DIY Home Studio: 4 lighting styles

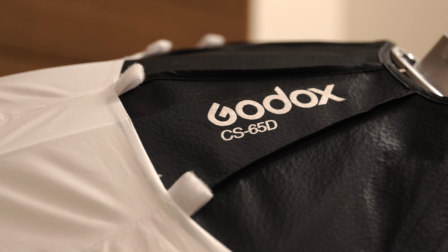Just by switching the modifier, just by switching from a lantern to a octagonal softbox with the grid,
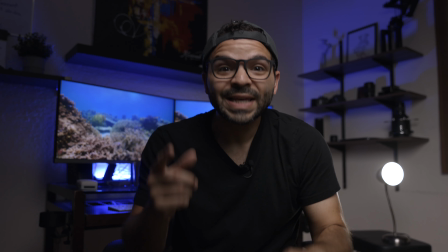as I showed, you can get something that looks like this. Now, is that something that you want to go for? You might want to try that.
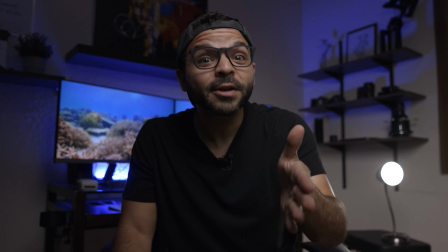Not everybody knows how to do this type of lighting because people are afraid of the dark. They're afraid of shadows.
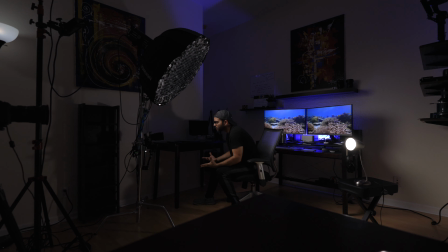They want to remove all shadows, so they blast their face and the room with lights. They don't know how to use them.
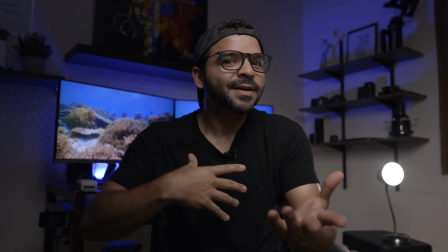And you lose the shadows, which add the 3D effect to your videos, to your images.
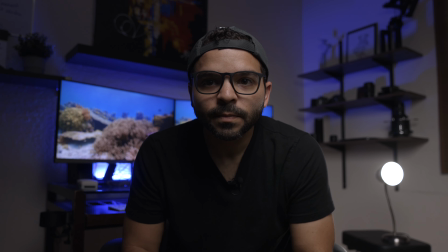So look at the shadow that's created on my face right now. I mean, it's a high contrast shadow, but it's soft light.
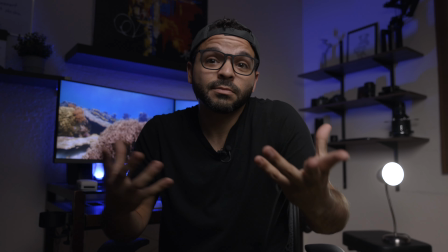So it's not gonna make me look bad. It looks cinematic, okay? So if you want to go for this look, highly recommended.
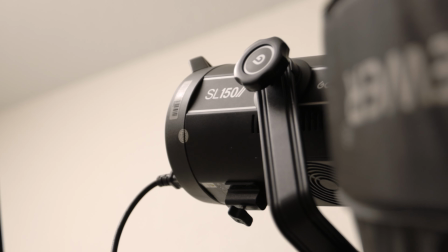The lights are off. The only light that's on is the 150 watt light, and it's still at 85% brightness.
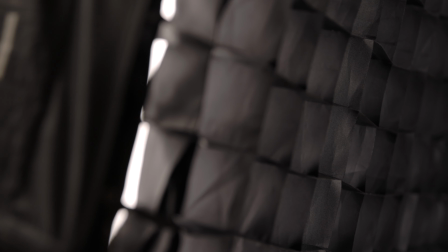What do you think? And I still have the little light behind me.
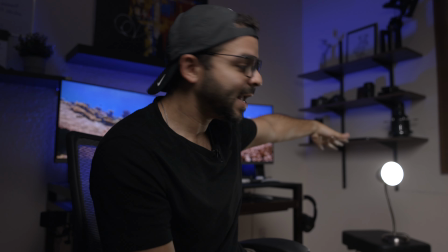Now, if you are picky like me and you have stools and you have cables all over the floor and stuff, you might wanna put the desk back.
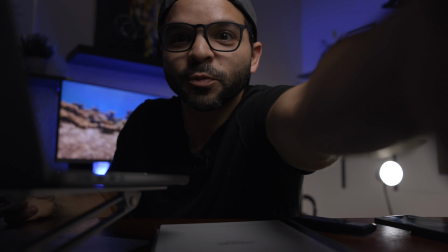This is how I do my Zooms, by the way, my Zoom meetings, and everybody goes crazy with my setup.
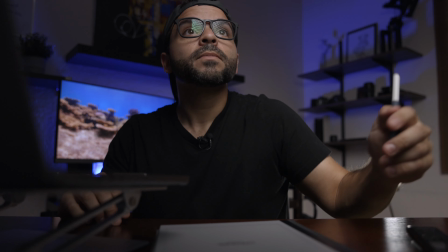But now you know how I do it. You can just have a 150 watt light, just like I explained,
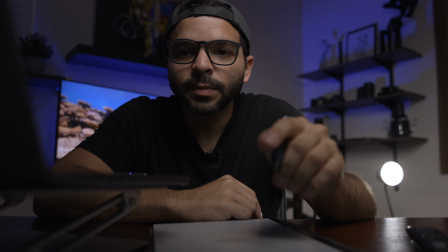follow the steps and practice with it a little bit, and you'll see that you can get this type of lighting.
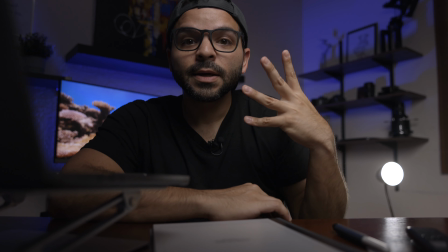And I want you to notice that the light is not pointed directly at my face. It's actually pointed away, a little bit away from my face.
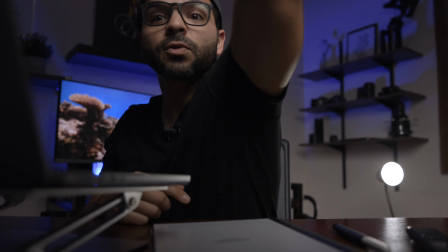Just a little, just a corner is catching my face, because otherwise it would light my desk.
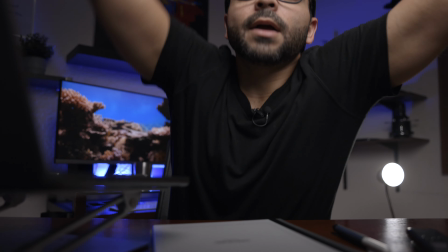The light spill would reach my desk. So I'm angling the light away from my desk,
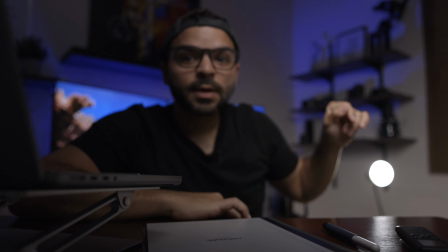and it almost looks like the light is coming from the little practical lamp behind me.
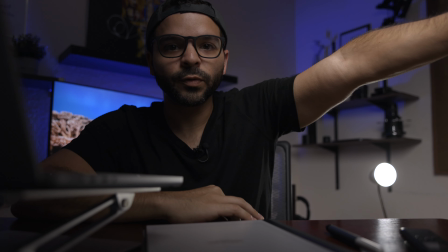I hope that's helpful. Now let's use the grid on the back end of the room. Let's make this look good.
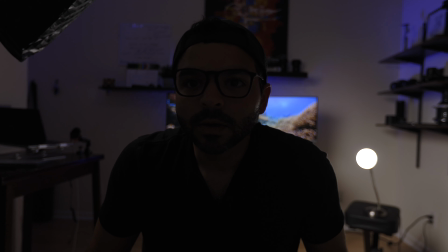The light in the back looks great, only I don't look great yet because I don't have the light on me.
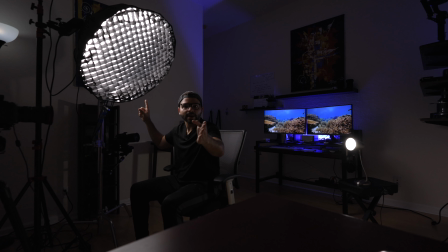Now the light is on me. You can see from that angle how it's like 45 degrees down towards my face, right?
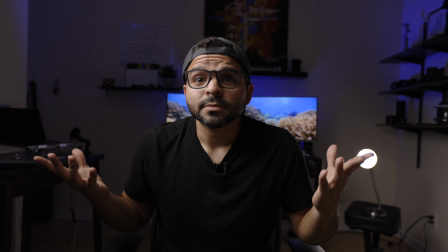That's it. looks pretty good, right? Right now I'm at 24 millimeters on the camera.
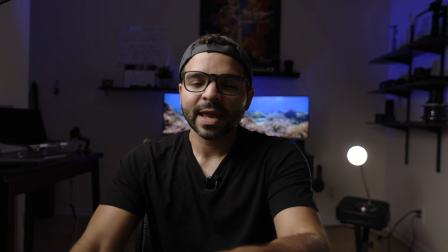So if you have a camera with an interchangeable lens, or if you have a camera that you can measure your zoom, then I'm at 24 millimeters.
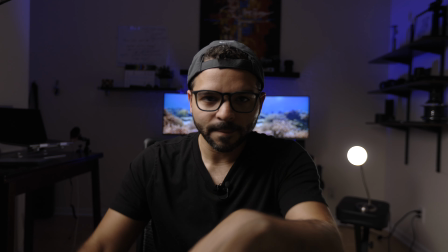But if you have a smartphone, you know, 1x is probably around,
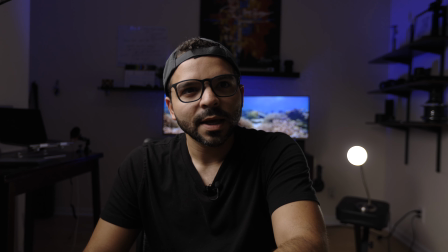it's a little bit wider than 1x, I would say, probably like 0.8x.
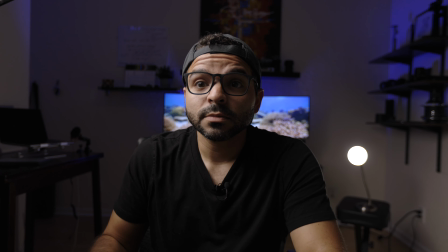So that is the lighting setup. I still have only one light. It's still at 85%.
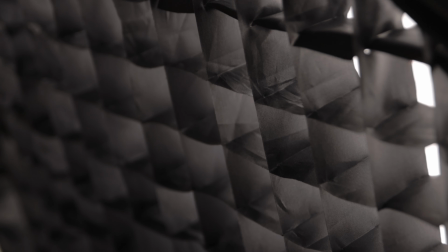I'm using the Octagon Softbox with the grid directed right up to the side of my face.
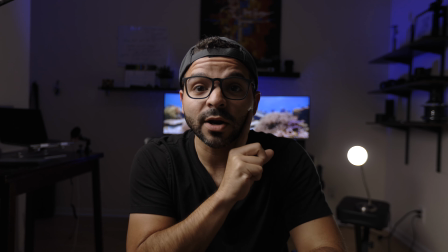It's not directly on my face because I want this shadow. What do you think about this?
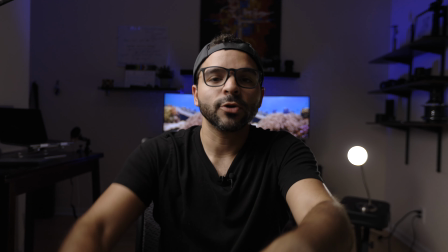Could you do a tutorial like this, explaining about your business, talking about different things, topics in your business?
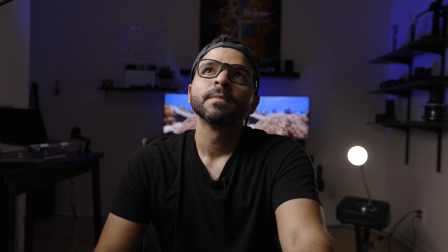It's going to look so much better. You can do this on a smartphone too.
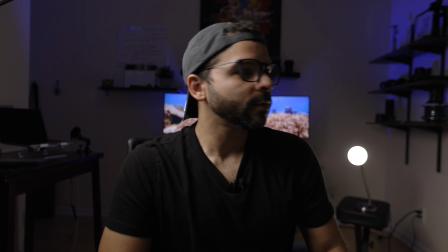Actually, I'm going to use my smartphone to see if I can get the same shot.
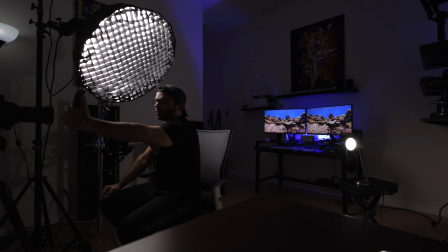Always clean the lens before you take the video. Rule number 1. Now, obviously, I'm shooting on a Canon R6.
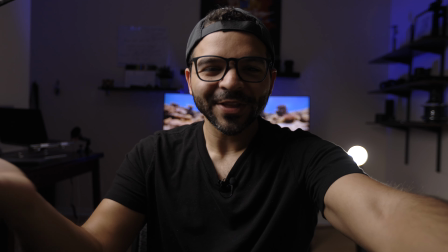You know, the quality is probably going to be better on the camera than on the iPhone, but I want to show you how it looks on the iPhone.
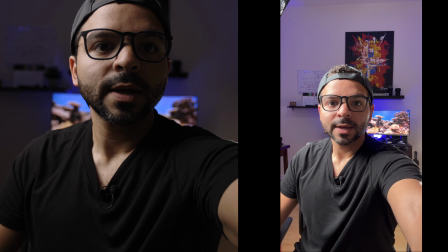This is how it looks. Now, you can tell it looks brighter because the smartphone is going to increase your exposure.
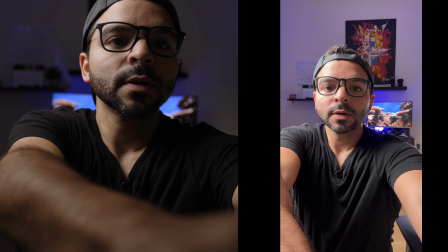So you have to hold and lock the exposure and bring it down.
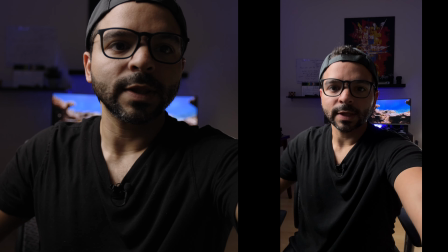There. So that's closer to what the camera is showing.
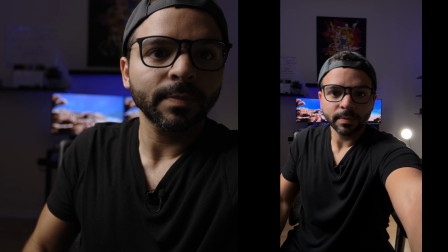So you can definitely see, if I put my phone on a tripod and just deliver here, it looks good, it looks great.
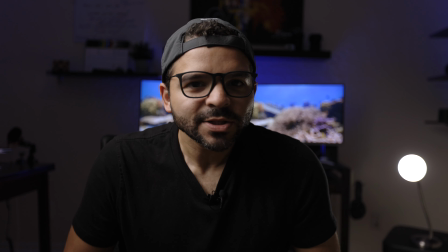All right, that concludes my lighting lesson for today. I hope that was helpful to you.